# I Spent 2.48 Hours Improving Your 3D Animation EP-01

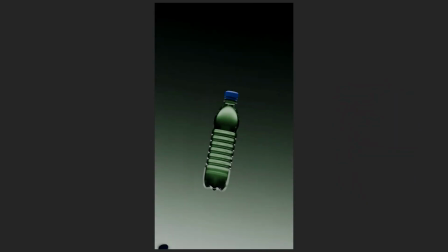Today I will be working on this animation and see what I could do to improve it.
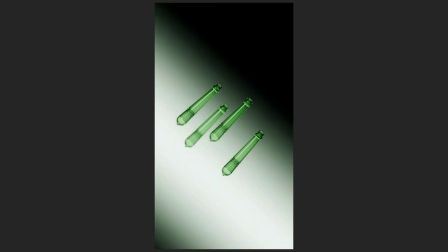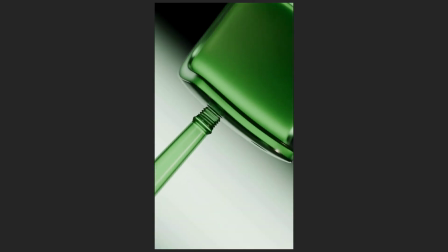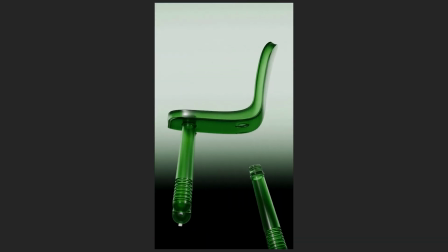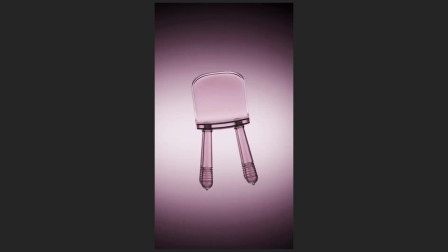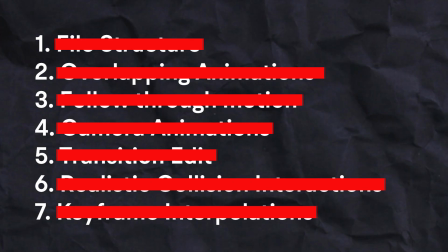Thanks to Cauliflower 2020 for sharing this blender file. These are some of the things that I will be doing to make this animation better. Even though this is a blender animation these principles apply to all softwares.
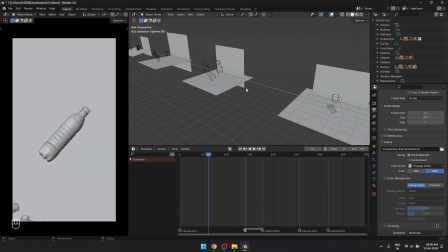Inside of the first blender files there are four different scenes and the camera will switch between each of these scenes and that is how we go through the first four animations.
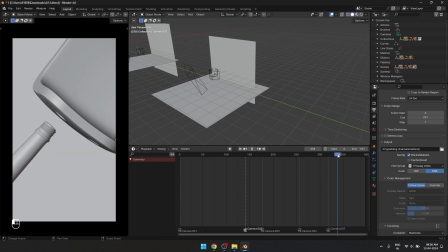Right now this animation and this animation are on two completely different scenes and the problem with that is if I'm going to make any
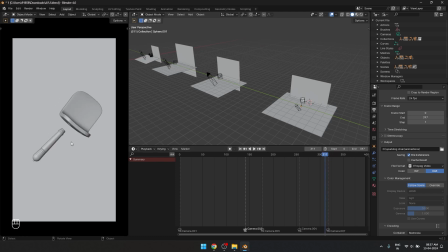updates on the first animation that isn't going to translate to the second animation and also you can see there is a little bit of inconsistency over here as well.
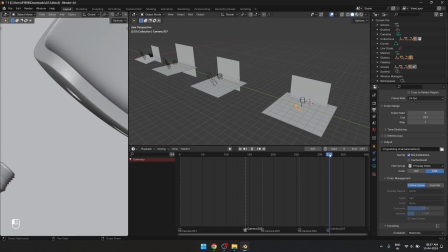On the first animation and the second animation the gap between the chair and the leg increases a little bit.
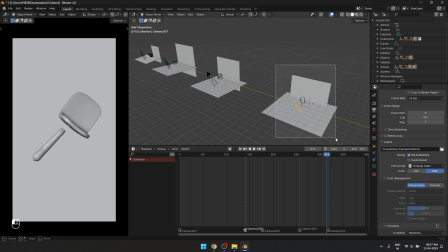So by making these two animations in a single scene we can solve a lot of these little inconsistency
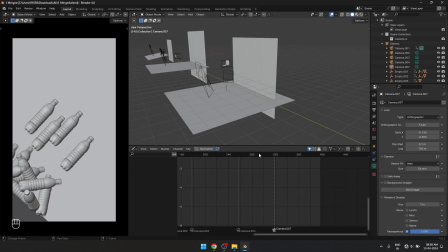issues and now I have merged the final two animations into a single scene by using a secondary camera.
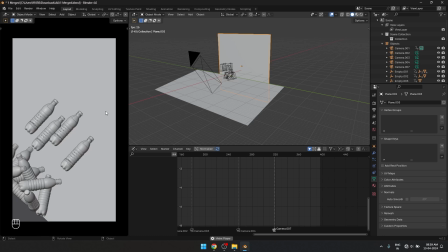With that out of the way let's start working on the animation itself. This transition can be made better by making sure that the transition is happening at the peak of the action. In this case that is when the bottle is moving the fastest. I want to explain this concept of transitioning to another scene when the motion is at its peak a bit better.
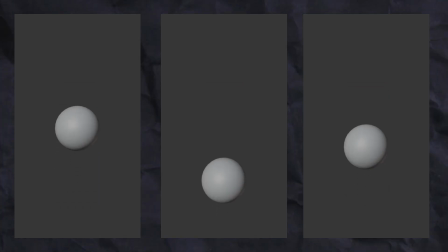Which of these animations look better? I really hope you chose this one but why is it? The best place for a transition to happen is whenever the motion inside of that animation is at its peak and that is the reason why this animation looks the best.
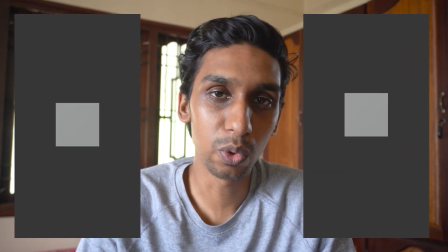With both these versions you can see that the motion is not at its peak when the transition is happening.
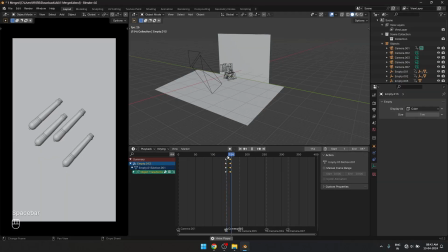Right now I feel the transition is happening at the right point and And I want to make sure that the camera
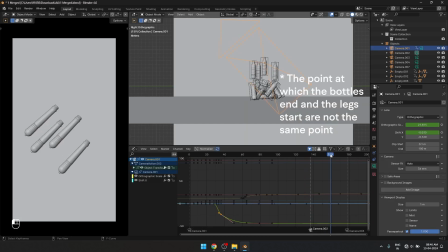angles are also like on point so that this transition looks even smoother.
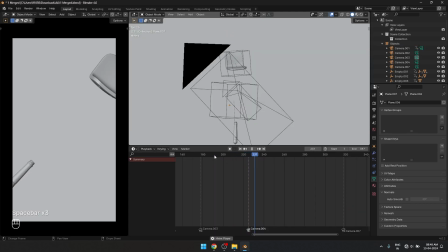Along with that I also want this leg to go up much faster.
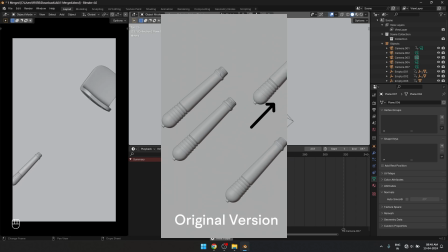The reason why I want to do that is because it is going to make that transition look even smoother.
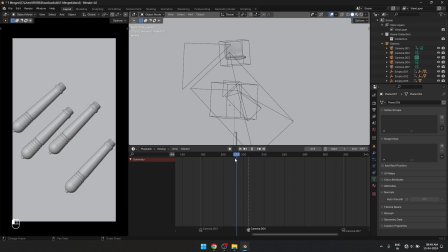And also before the leg moves up I also want it to like dip down a little bit more than the rest.
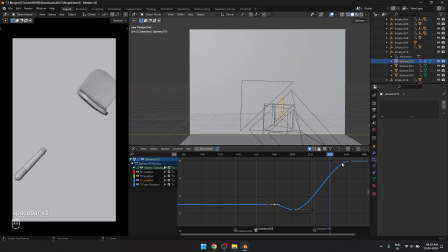So that will help the viewer to focus their attention on that leg because they will understand okay something is going to happen here. So their eyes are in the right place where the next motion is going to take place. That is why I did a little overshoot over there.
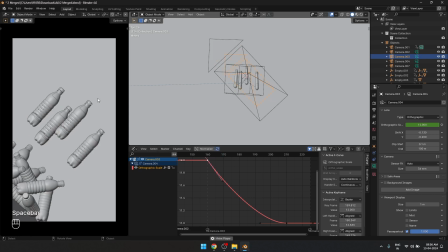Okay, I feel that flow is really good right now. And because the next animation has some rotation,
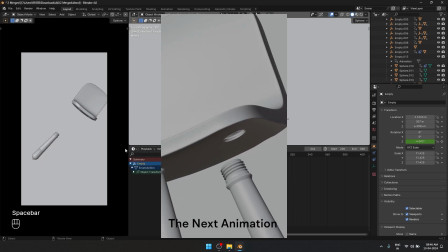I want to make sure that this animation that comes before it has also
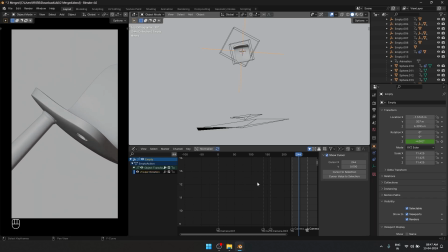some rotation in it as well so that it complements the next animation and feels much more fluid.
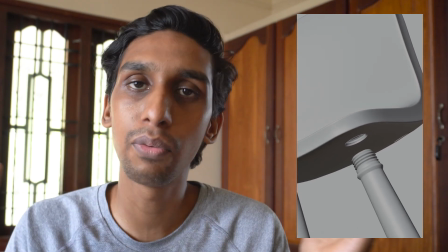For this, all the animations are happening linearly. Only after one animation is done, only then the second animation starts.
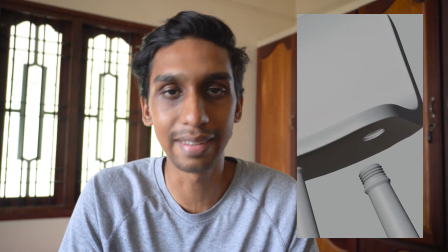Like for example, only after the leg snaps into position does the chair start to rotate.
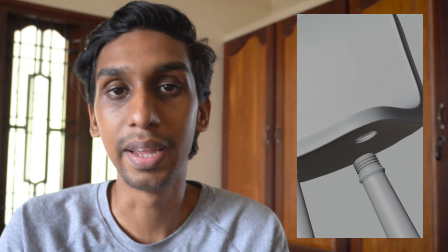Overlapping multiple animations will help us in making this animation flow much better.
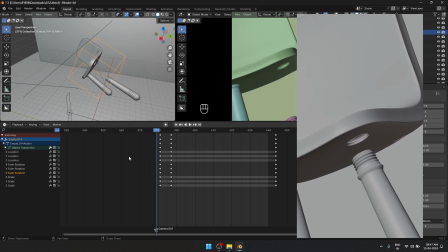And there is also a little bit of camera movement on this one. When the leg connects with the chair, the camera is moving down.
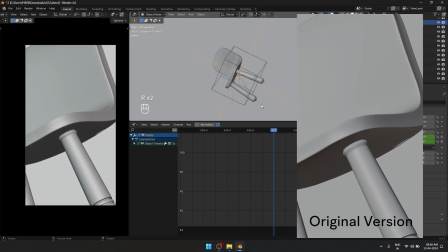Instead what should actually happen is the camera should move up right because the leg is coming with some velocity with it and hitting a stationary chair.
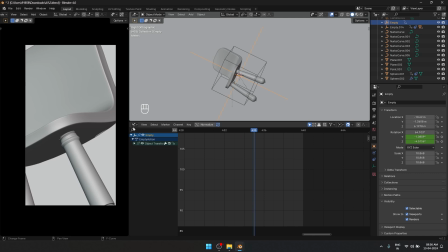So the chair should move up, the camera should move down. I hope that makes sense. And not only that, I think when something with velocity hits the edge of the chair, I think the chair would rotate a bit upwards.
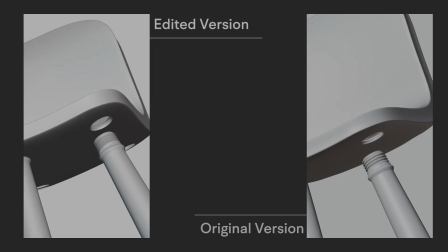So I'm going to try and create that as well. And here is a side-by-side comparison of how it looked before and after.
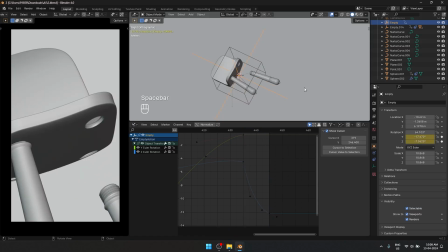And with that done, I am going to take our third blender file.